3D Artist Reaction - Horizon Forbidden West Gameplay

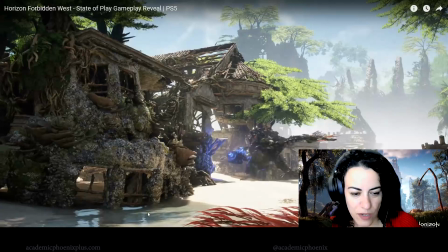(8:12)
And just one of the animations that they have here is that if you watch their claws, right here, they actually animate the claws.
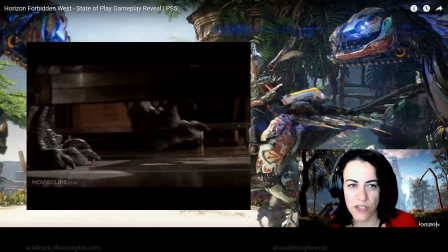(8:20)
Because I remember this from Jurassic Park. I was watching them, and one of the scenes was like tick, tick, tick, tick.
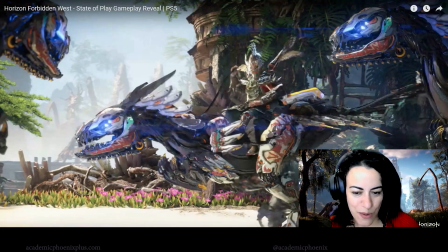(8:25)
So one of the claws of the raptors. So I wanted to see that. Let me see what that looks like.
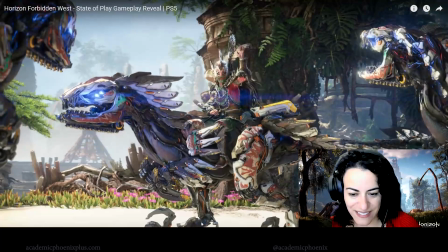(8:30)
You'll notice that they actually do it. See? It twitches. I love that.
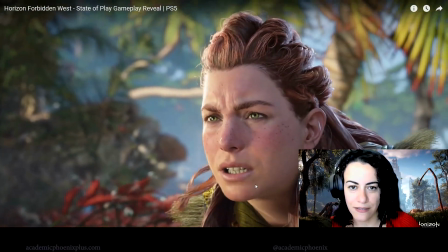(8:35) Raiders.
Great job, animators.
Machines.
Her face is great.
It's not good.
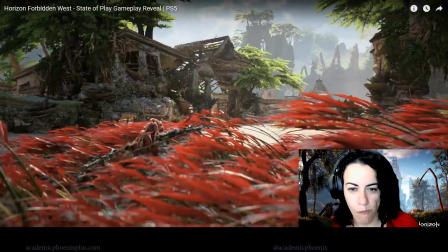(8:44)
Lots going on.
Better be careful. There might be more.
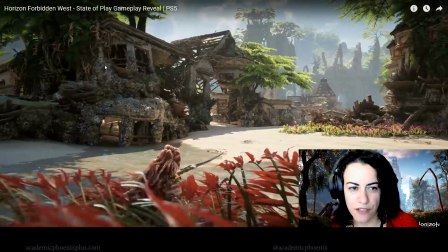(8:48)
It's interesting the ruins that they have here because they're covered in not only forest but also barnacles.
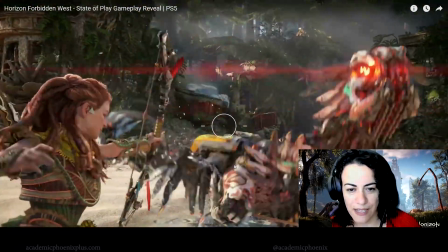(8:53)
So that means that the water rises and falls. Yep. Classical red-eyed equals bad.
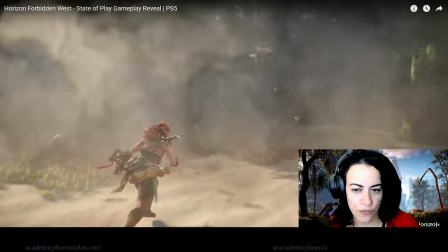(9:03) I need to get clear.
Oof. So that's a new move. She now has some sort of bomb thing that keeps them distracted. So that's what I like about this trailer, is that they show us these brand new things that she does.
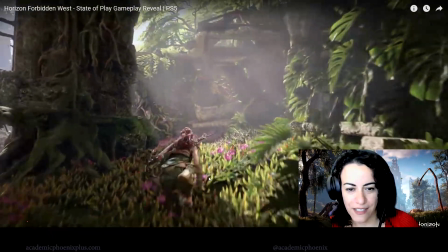(9:16)
All right, she's not afraid to run. She who runs away will live another day.
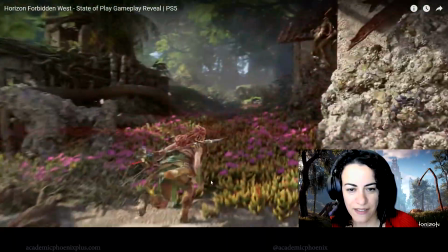(9:21)
Oh, she's just making everybody mad. Run, Aloy, run!
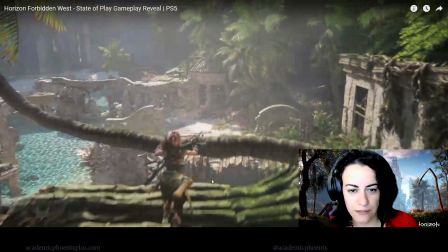(9:27)
Hop.
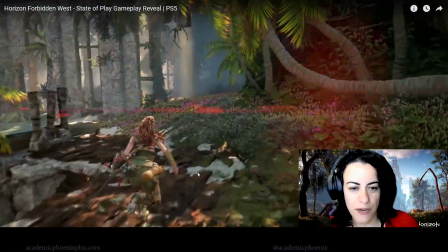(9:31)
Beautiful water. I would be lost by now. I'd probably have gone circles around the camp or something.
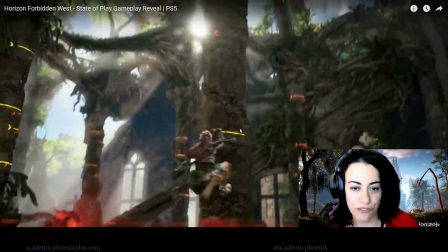(9:39)
Obviously this is a trailer, so they know what to expect. That's a new move. You can now use your device to highlight areas that you can climb.
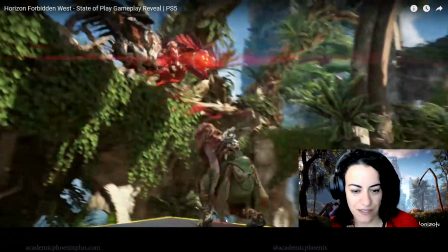(9:48)
So that's cool. Look at the details on those. Jeez. So beautiful. on those pillars.
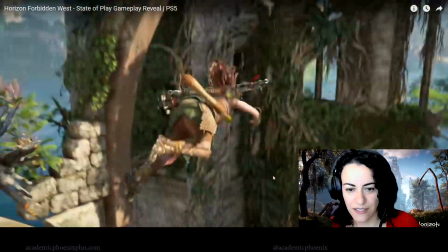(9:54)
You see the details on the arcs covered in vines, and then underwater.
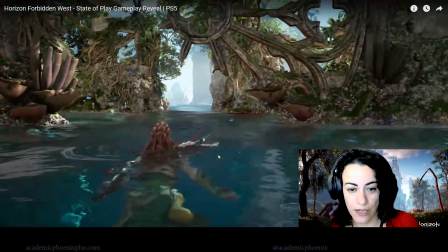(9:59)
I give him huge kudos for creating this new game dynamic,
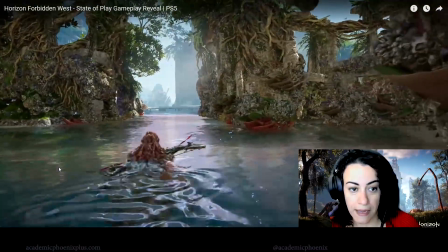(10:04)
which is swimming and being able to go underwater for extended periods of time.
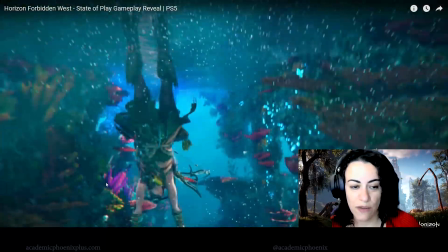(10:09) Machines. Better go under.
And now I really hope that they make machines like that look like otters.
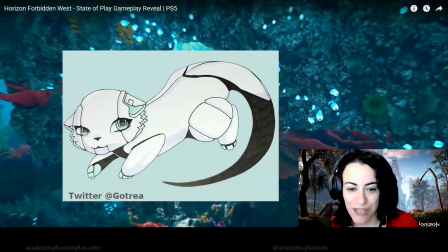(10:15)
Are they friendly machines? Like, could be cute if they were like little otters just swimming around.
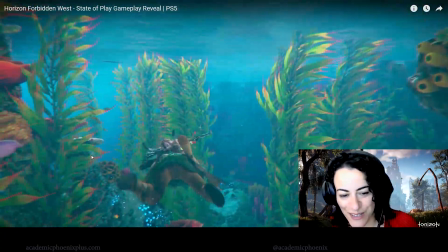(10:20)
Maybe you can grab one and swim around. I don't know, is that crazy? Look at the kelp, beautiful kelp.
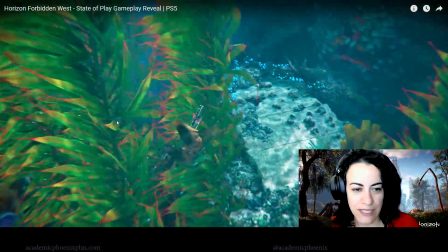(10:26)
You see how they're using color theory? It's green and then it goes to red. It's very aesthetic.
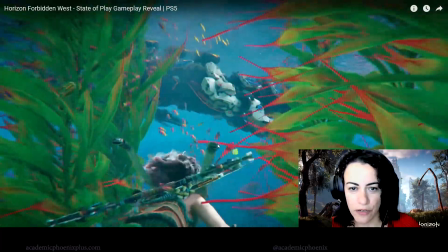(10:32)
Nature is where we grab all of our color theory from. I hate those things, those freaking alligators.
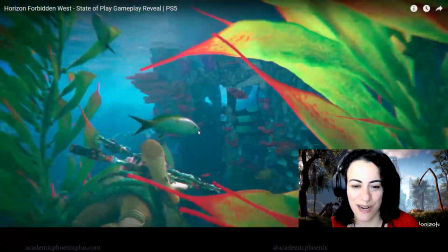(10:39)
I was the worst at killing these things. I'm so bad at it. Notice all the fish and everything.
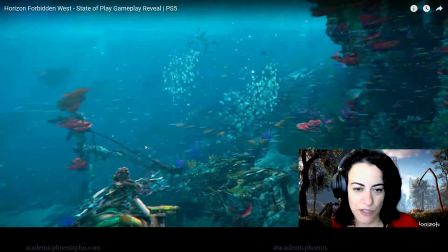(10:47)
This is all geometry, all particle driven. Those things over here, the water flow, it's also particle driven.
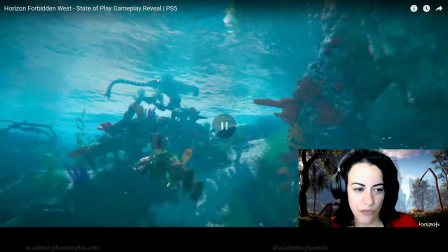(10:55)
Really cool dynamics going on. There's a dead machine over here. Whoops, there's a little dead machine over here as well.
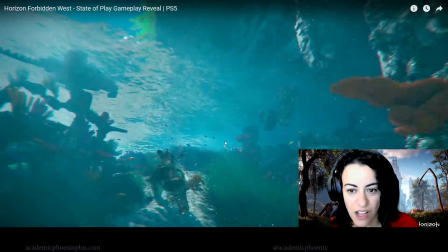(11:01)
Really great foliage. Just a lot, just a lot going on here.
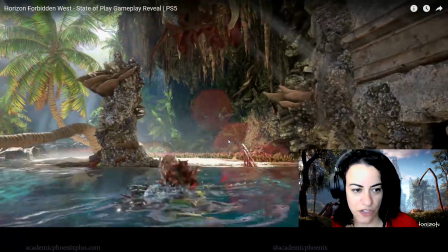(11:05)
Like, PlayStation 5 can handle this much foliage, animation, you know, caustics, like you name it.
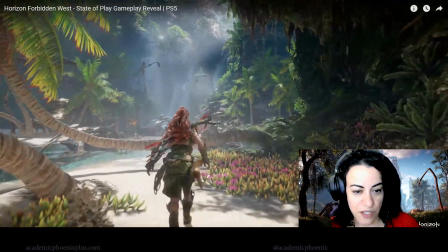(11:12)
I mean, it's impressive. And you'll notice that she actually still drips water as she walks through, which is kind of like a nice detail.
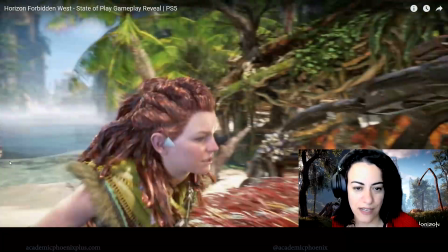(11:20)
Oh boy, we're hearing something. This is the nice thing about sound design, is that you can hear things coming.
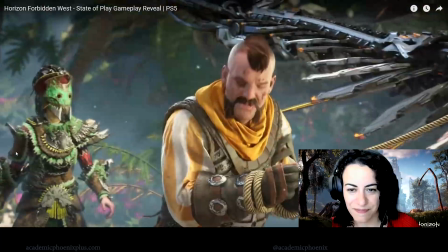(11:29)
Ah, here we go. We recognize him.
I'm not just the ones you slaughtered.
He was kind of like comedic angle in the original Horizon.
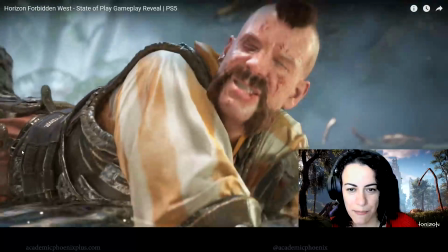(11:37)
So I guess she's keeping her old friends.
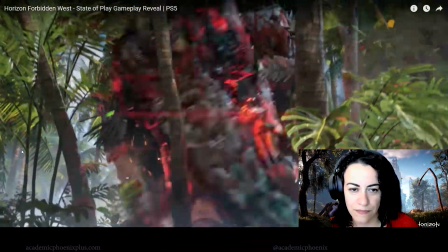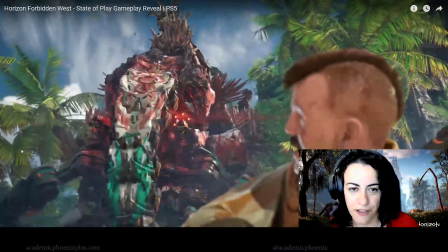(11:48)
Very big.
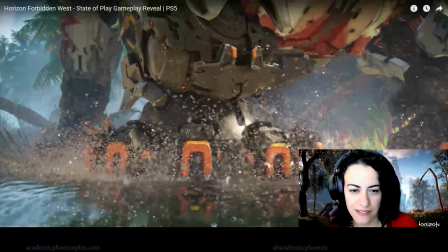(11:53)
I like how primitive everything is. They're still using ropes, but they're covered in robotic pieces.
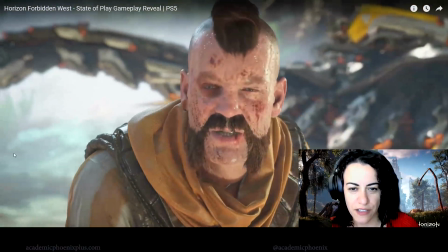(11:59)
The depth of field changes here so we can focus on this character.
I have my hammer. Get up.
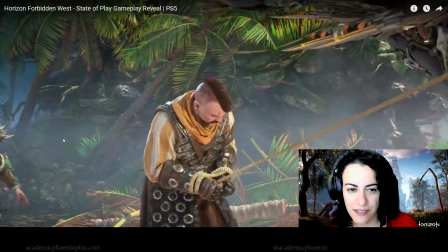(12:05) Get moving.
The details and amount of models, like, it's just amazing.
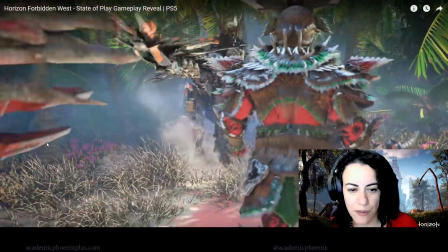(12:12)
And they have male and female. Now what I thought was interesting was this.